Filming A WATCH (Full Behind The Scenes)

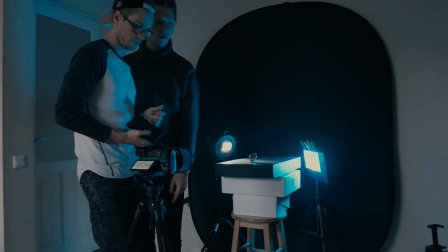But, Randy, we need to mount this on. You can put it on that and then let the chair right next to it on the boxes.
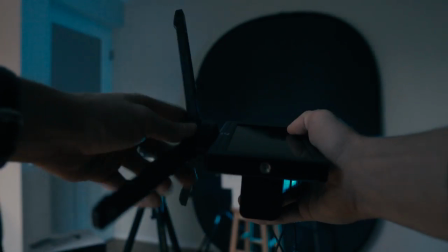Yeah, yes we can. I mean hey he works oh yeah that is perfect oh
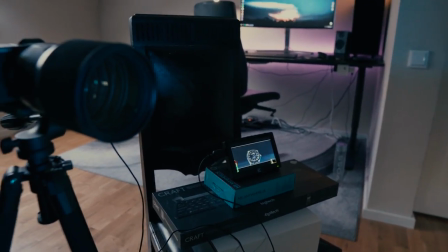I love how I just recorded for
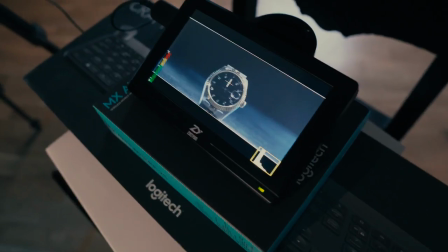three minutes without getting anything as you can see damn the scene is
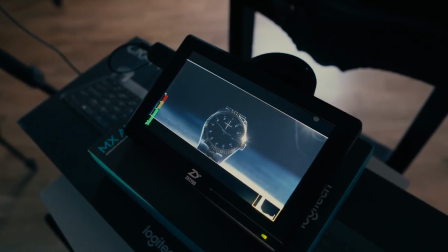looking really cinematic oh oh
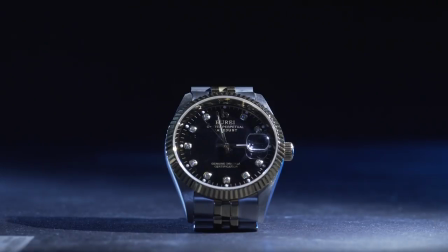look at that reveal
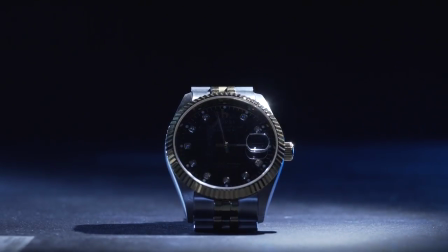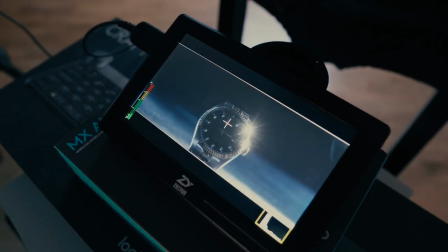juicy oh yes my
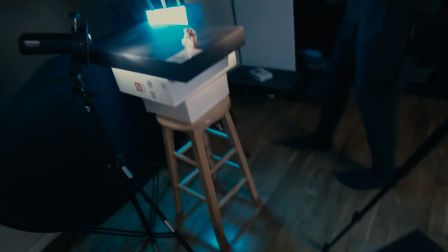boy getting serious one thing i like about this little monitor is that all the colors look super cinematic
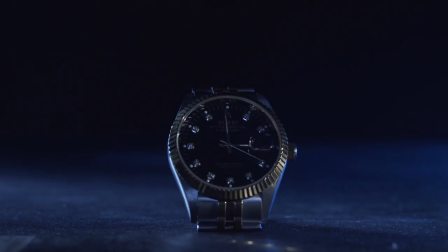he's not even thinking about the woman he's just doing it just do it or
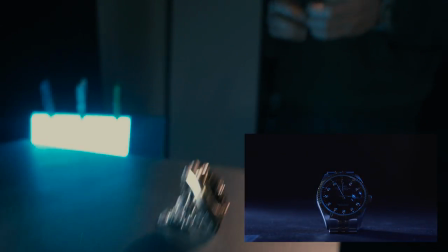maybe or maybe
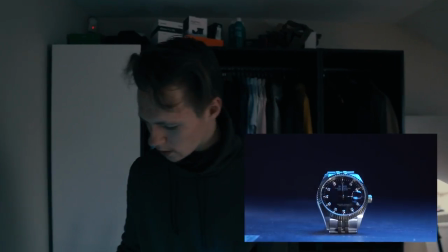you can set this light down and move some of the other lights i
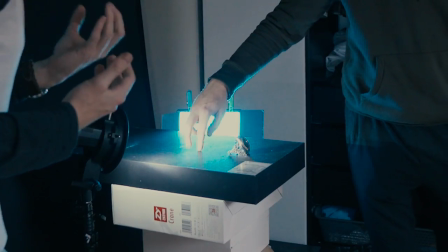think moving two lights at the same would look so cool like so out of ordinary you're recording that right no
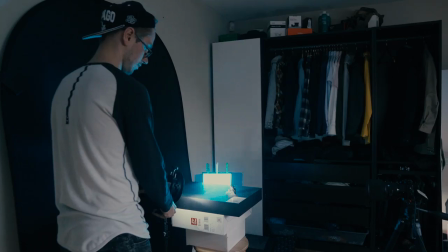oh come on I'm interested in some kind of liquids or that could be funky but let's
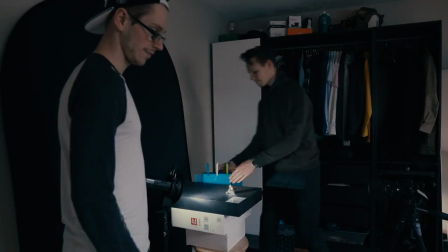try like two man light oh god damn it mm-hmm well one
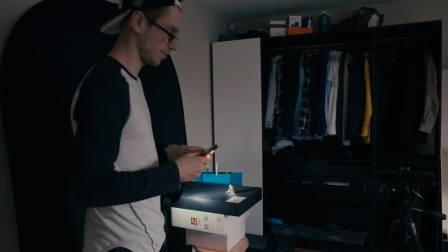of our lights just died yeah maybe you can use the blue and I can use the red one and we read oh I I don't like the red that much.
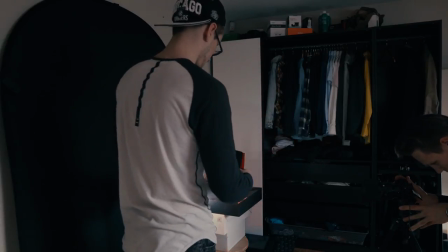Really? Because, frame it. Because the watch is golden, and red sort of doesn't, I wanna keep it like orange and teal for this one.
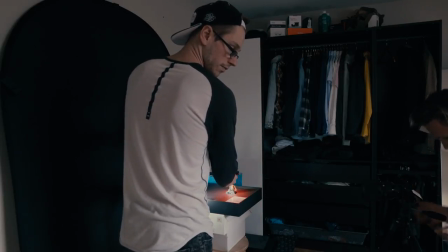Maybe for the other watch, which is like more silver, maybe for that it's more reasonable to use red.
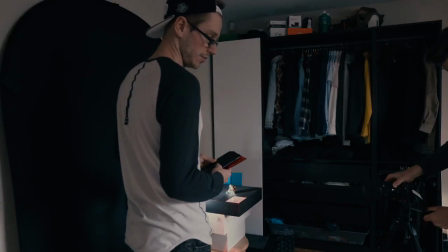But what if we combine blue and red together? Maybe it's gonna create some kind of a interesting contrast.
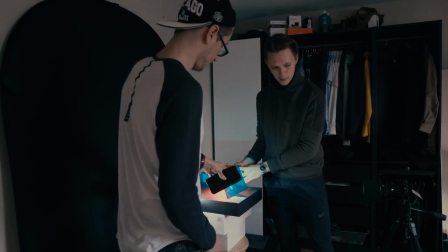I'm gonna keep that red pretty minimalistic. Yeah.
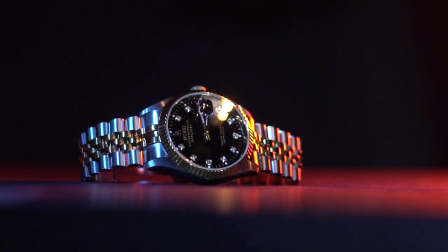I did also the sparklers on a red gel, so I have two variants actually but I don't like the blue better then
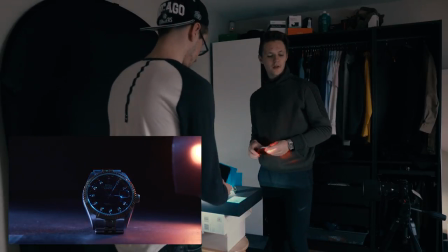again like we have to think about you know yeah it's cool and everything but we don't want to
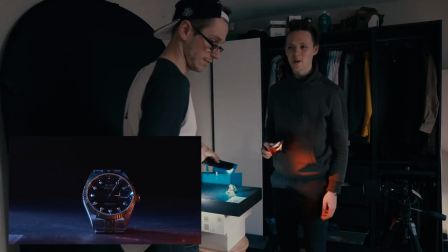leave the impression that the watch is let's say red two guys two
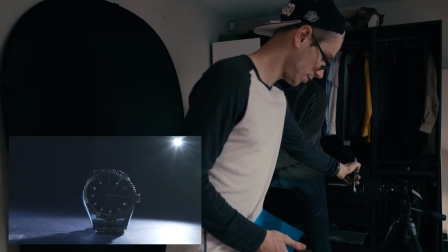lights three two one go oh
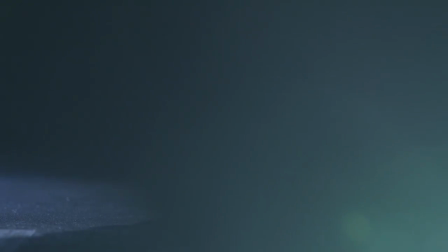this feels so cool we won't do three two one go all All right,
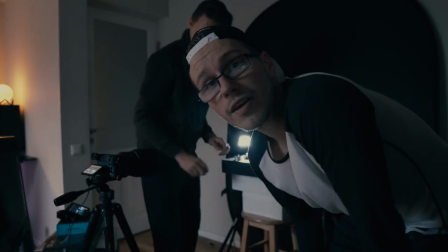getting some shots, boy. Pretty good. Anyway, after a good amount of coffee, we're finally feeling super energetic.
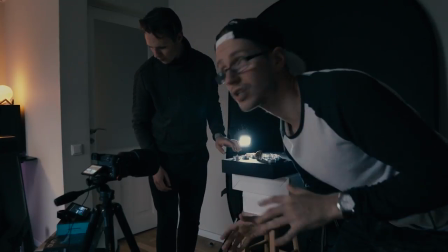So now we're just gonna be lighting up the candles, making an interesting look and composition, which you can see here right now.
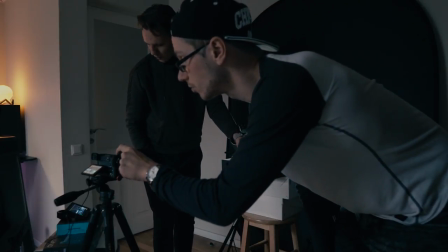I'm just gonna record, yes? So we can see the process and everything.
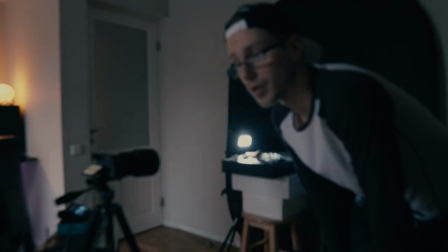And try some different things, for example, blowing off the candles or maybe just giving it a little bit of breeze so the flame swings.
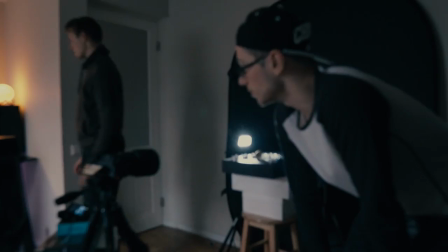So yeah, this is gonna be fantastic.
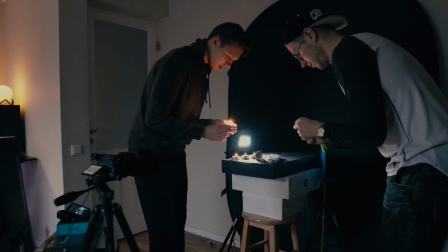yeah our basically mission is to create as weird scenes as possible damn this looks like we're doing some kind of a ritual dude seriously getting
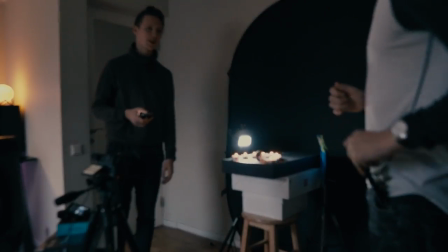a little bit of that texture in the book it seriously looks like we're worshiping a watch I'm gonna send this to the bureau a actually yeah that looks
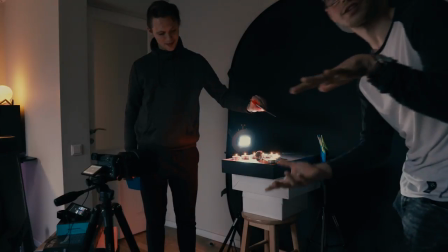like we're worshiping some kind of a demon check this you know check this out this clip is dope oh
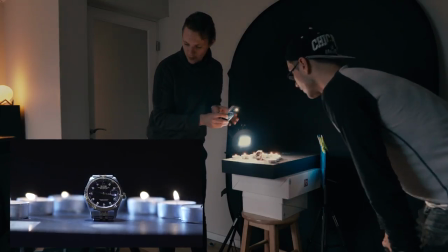no no I blew one off yeah like but that's more to be created for me Dude,
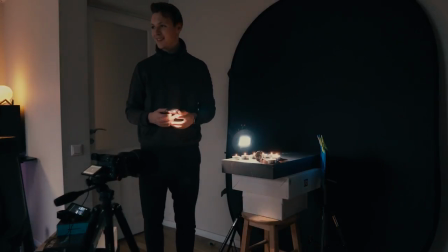imagine if both of us blow at the same time from both sides,
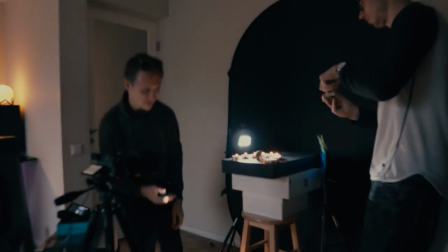I think that's gonna create some really cool volumetric smoke.
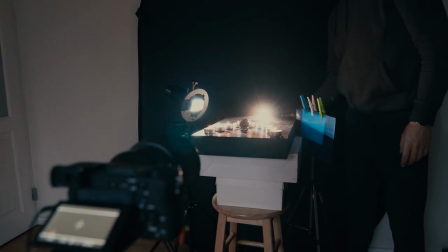I wanna experiment with the lighting a little bit. Look at that.
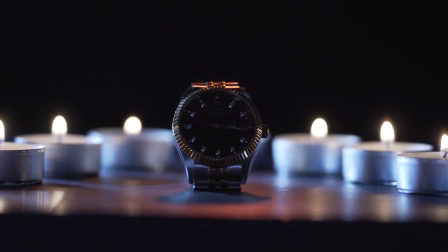If you leave it from behind, if we blow off the candles, it's gonna create probably some little light rays.
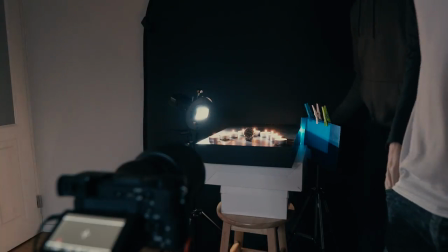Yeah, it might be. I can, yeah, wait.
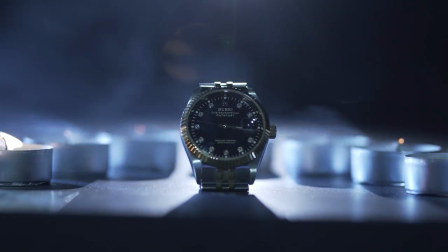yeah right three two one anyway
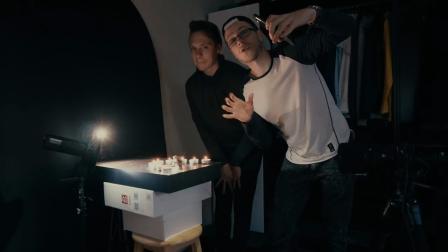this is going to be the take two and this time we're going to be doing the same smoke thing but in slow motion one go all
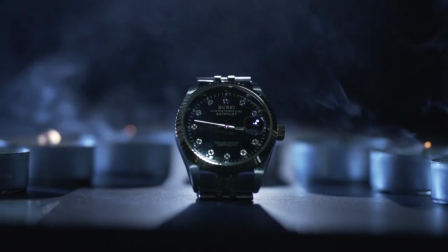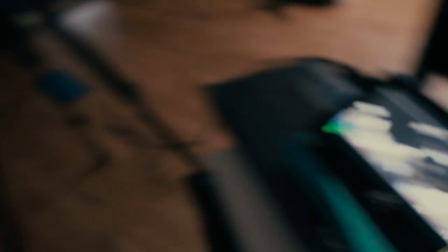right for our next performance we're going to be doing kind of the same thing but this time the candles are going to be in front of the
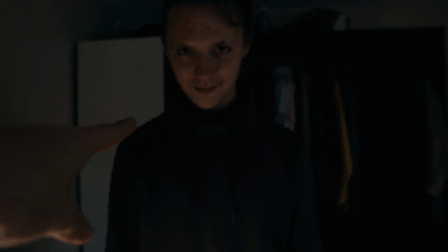watch and as he's going to be blowing off the candles all the smoke is going to be in front of the lens not the lens but
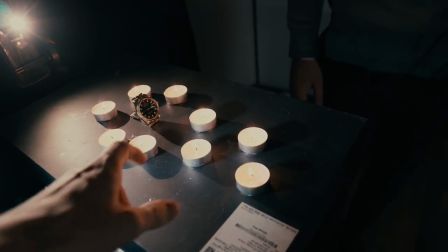the watch and it's gonna look super cool and for this time all the light is already shining on the watch so we don't need to use any cheap
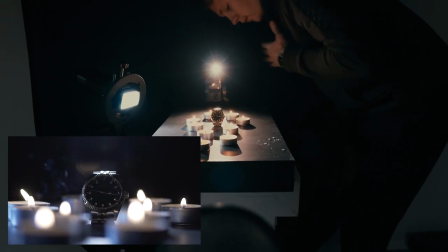iPhone Samsung light so yeah you're ready to blow off okay three two one all
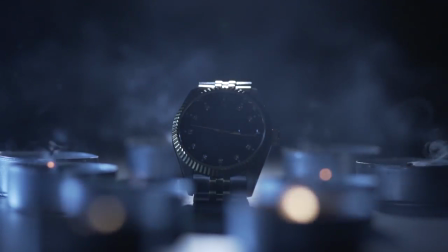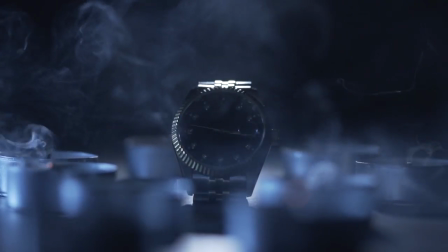right so I definitely have to say that this idea was a success and we managed to get some really cool shots now since this watch is waterproof I haven't we have an idea to put it in a glass bowl which is transparent and somehow try to get some I don't know bubbly kind of movement and if not we're just gonna be using trap quite particularly in post to you know add some bubbles but yeah let's just see what we can come up or come up with because I'm so excited
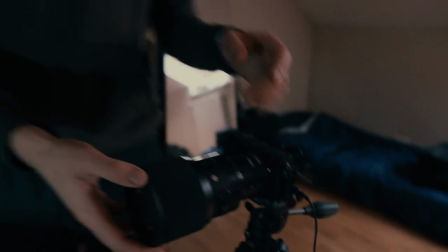look at this yeah oh my god it's very flexes all right so just
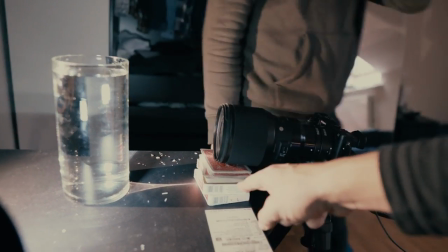in case the lens doesn't break we're using cords to kind of hold it
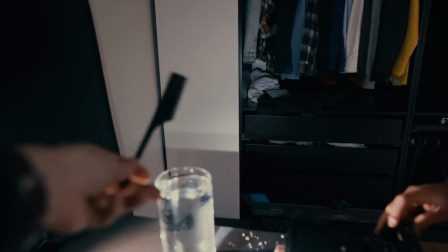and now we're gonna be using this comb to pretty much you try
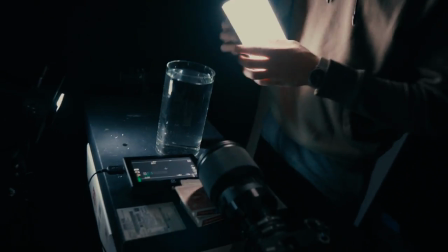to focus and now the problem is we can't really we can't guess the
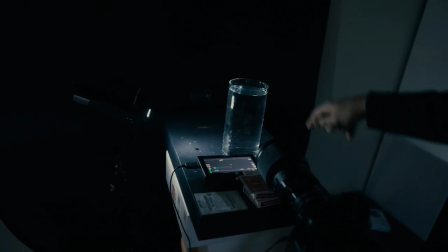right exposure or anything because we need something to float in the middle so we can not only focus I mean we did focus on if it's
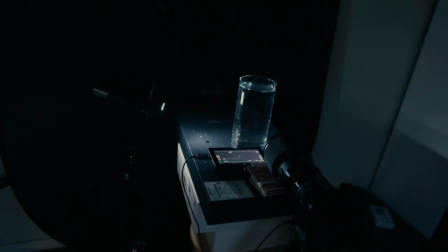on aperture 4 right now but yeah I don't know let's get a diffuser oh my god Oh,
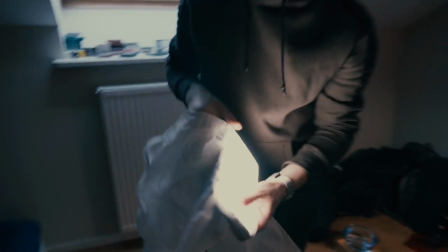nice. Now that's what I'm talking about.
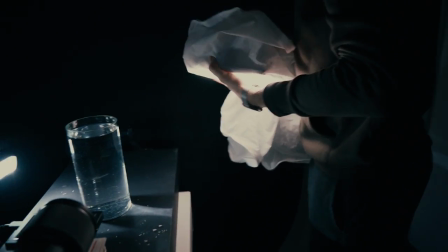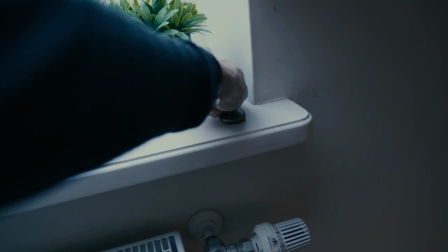Boom.
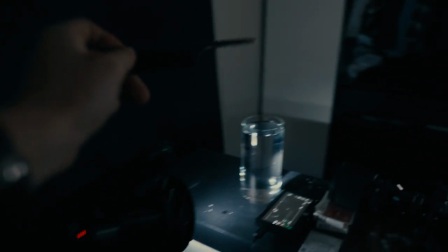Let's see.
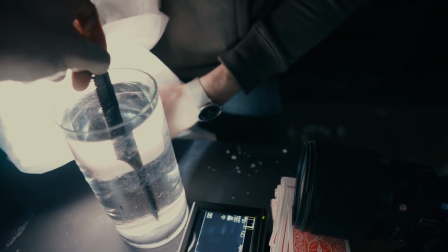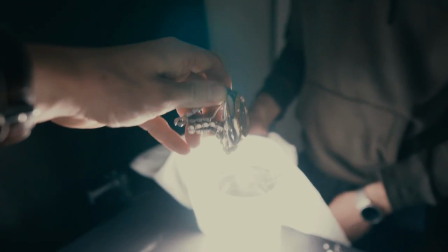That looks dope. This is so not going to work out, but we'll try anyway.
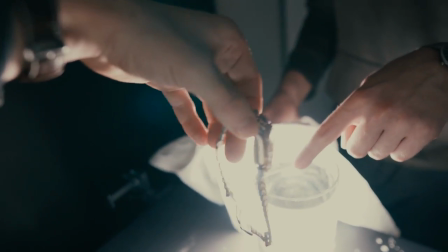Don't drop it. Like, put it right in the middle. You don't need to drop it. Look at the monitor.
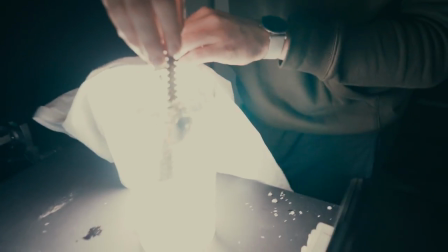Oh, that looks cool.
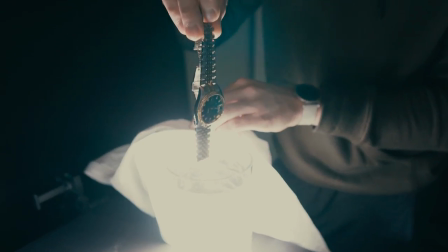Two, one.
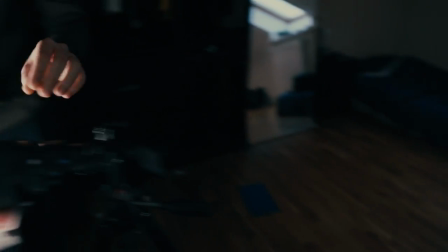I don't think even 120 frames per second will catch this one. oh my god this party look at the side
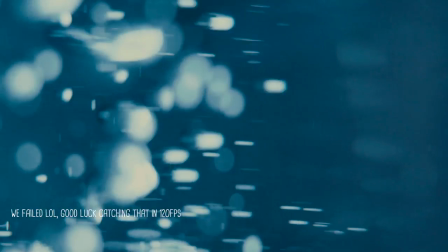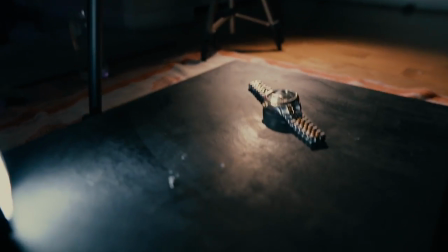so now we're basically just trying to get another setup here if you're wondering why it's so glassy it's because we basically smeared
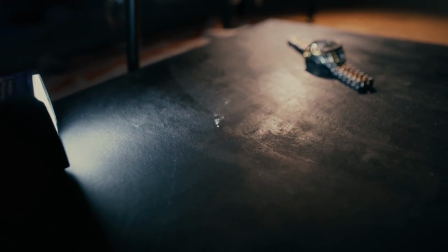how's it called in english wax yeah wax wax all over
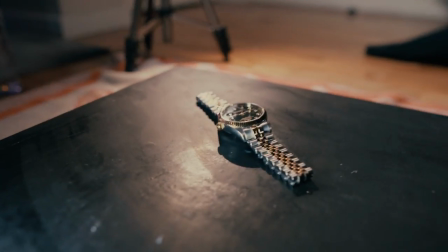the place so the water so the water basically stays on the watch you know and i think it's gonna be
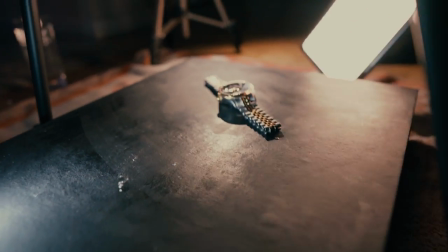a really cool effect i'm not sure if this is gonna work out or not but seems pretty promising so what are you doing there
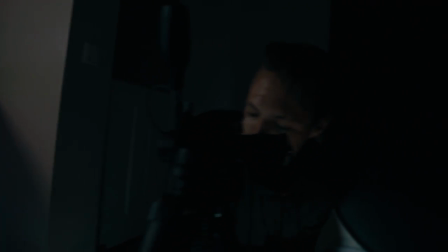trying to sort of get a flattering light how's it how's it looking so far
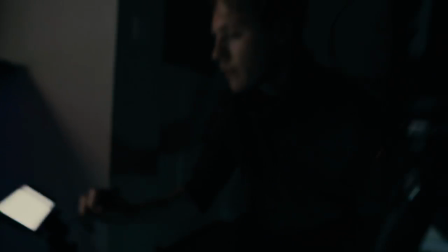that's pretty great you just need to find a find a spot for it switch
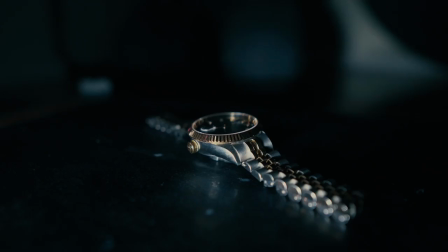it so we'll put it on a tripod I'm probably gonna be so wet but
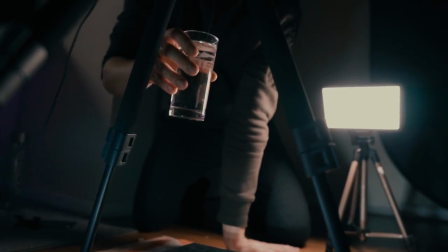it's kind of hard now cuz I have to be like above it but then I can't go in frame two